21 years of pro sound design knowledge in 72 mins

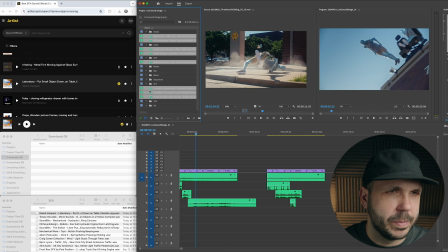You see when I drag stuff over, it puts stuff in the root, but I can select it and get it nice in our SFX folder. And let's keep moving here. So the dummy is flying through the air. So I want some sort of gust of wind or some rustling of fabric to bring that to life.
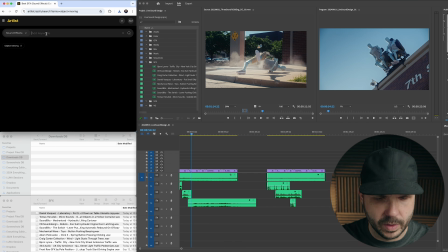So let's look for wind gust.
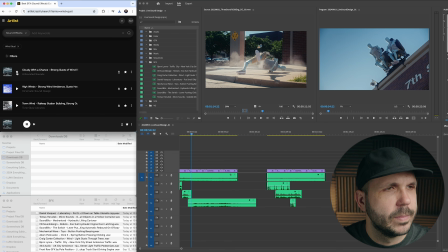Pretty subtle, but I like that. Let's check out a few more before I download one.
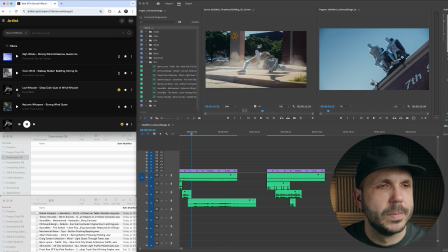I really like that one. It really feels like something flying through the air.
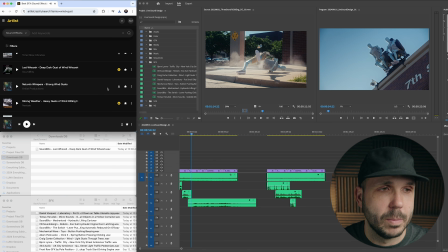That one's kind of cool too. Pretty intense, but we can turn it down in the mix. Okay, so they're downloading.
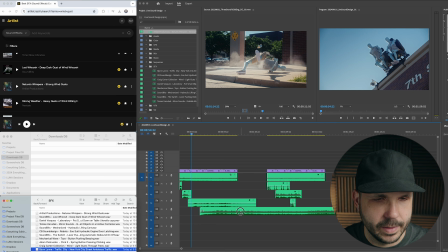Bring them right in. I'll trim this up. And bring this over here. You know, another sound that I have in my mind is a sound of a flag flapping in the wind. that might give me exactly what I need. So I'm going to look for flag.
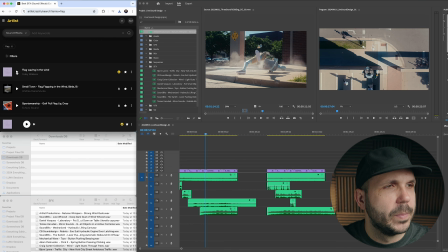That's exactly what I was looking for. It really sounds like wind on fabric. A little too high pitched for me.
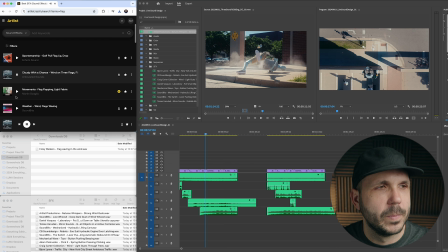Okay, that's another nice one. So I'm going to grab that. And let's bring them into our folder, stay nice and organized, and drag it over.
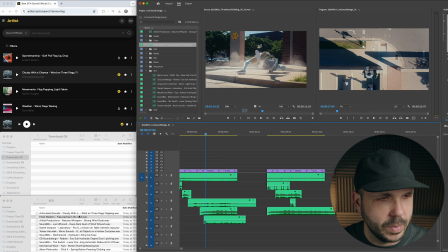And we can clean this up a little. Now the fun part, the crash.
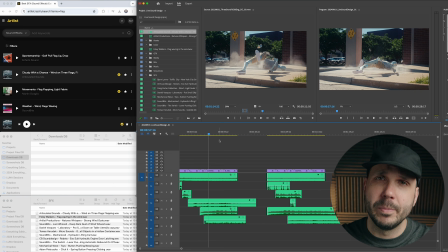So let's start really basic by looking up a crash. A little too much. Okay, I kind of like that.
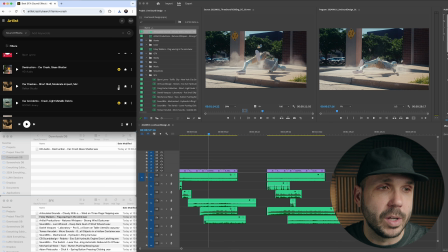I like the end of that. I probably wouldn't use the car tire screech, but we can cut that off. So I'm going to grab that too. Another part of this shot that I want to highlight with sound is the debris that comes off the dummy after it crashes.
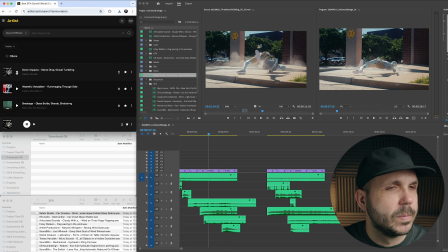I'm just going to search for the word debris and see what comes up. I really like that, so I'm going to download it. I like the end of that sound as another option, so I'll grab that too. Now for effect, this edit shows the crash twice from 2 different angles,
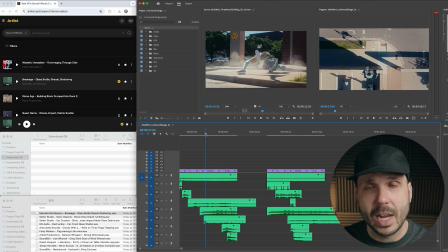so we could put in 2 different crash sounds on one of the versions and see if we like that. I'm also going to look up the word impact to see if I can find a nice low-end impact to put under the crash.
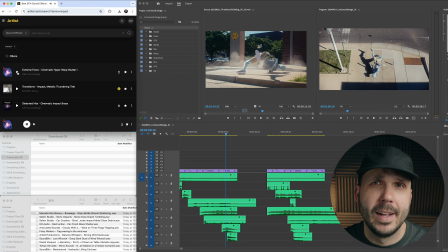That's a little much. Okay, so these are not what I'm looking for. I'm going to change this search to body fall.
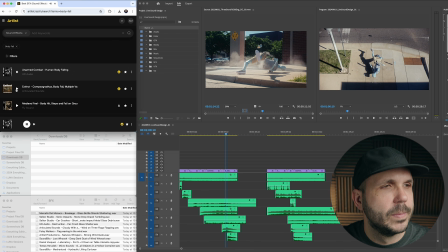That is pretty close to what I was thinking of. So I'm going to download that. Another good one. I'm thinking on my alternate version, I'll include a glass break or shatter on the second crash and see how that sounds. That's exactly what I was thinking. All right, so let's get in here and line some things up and level some things out.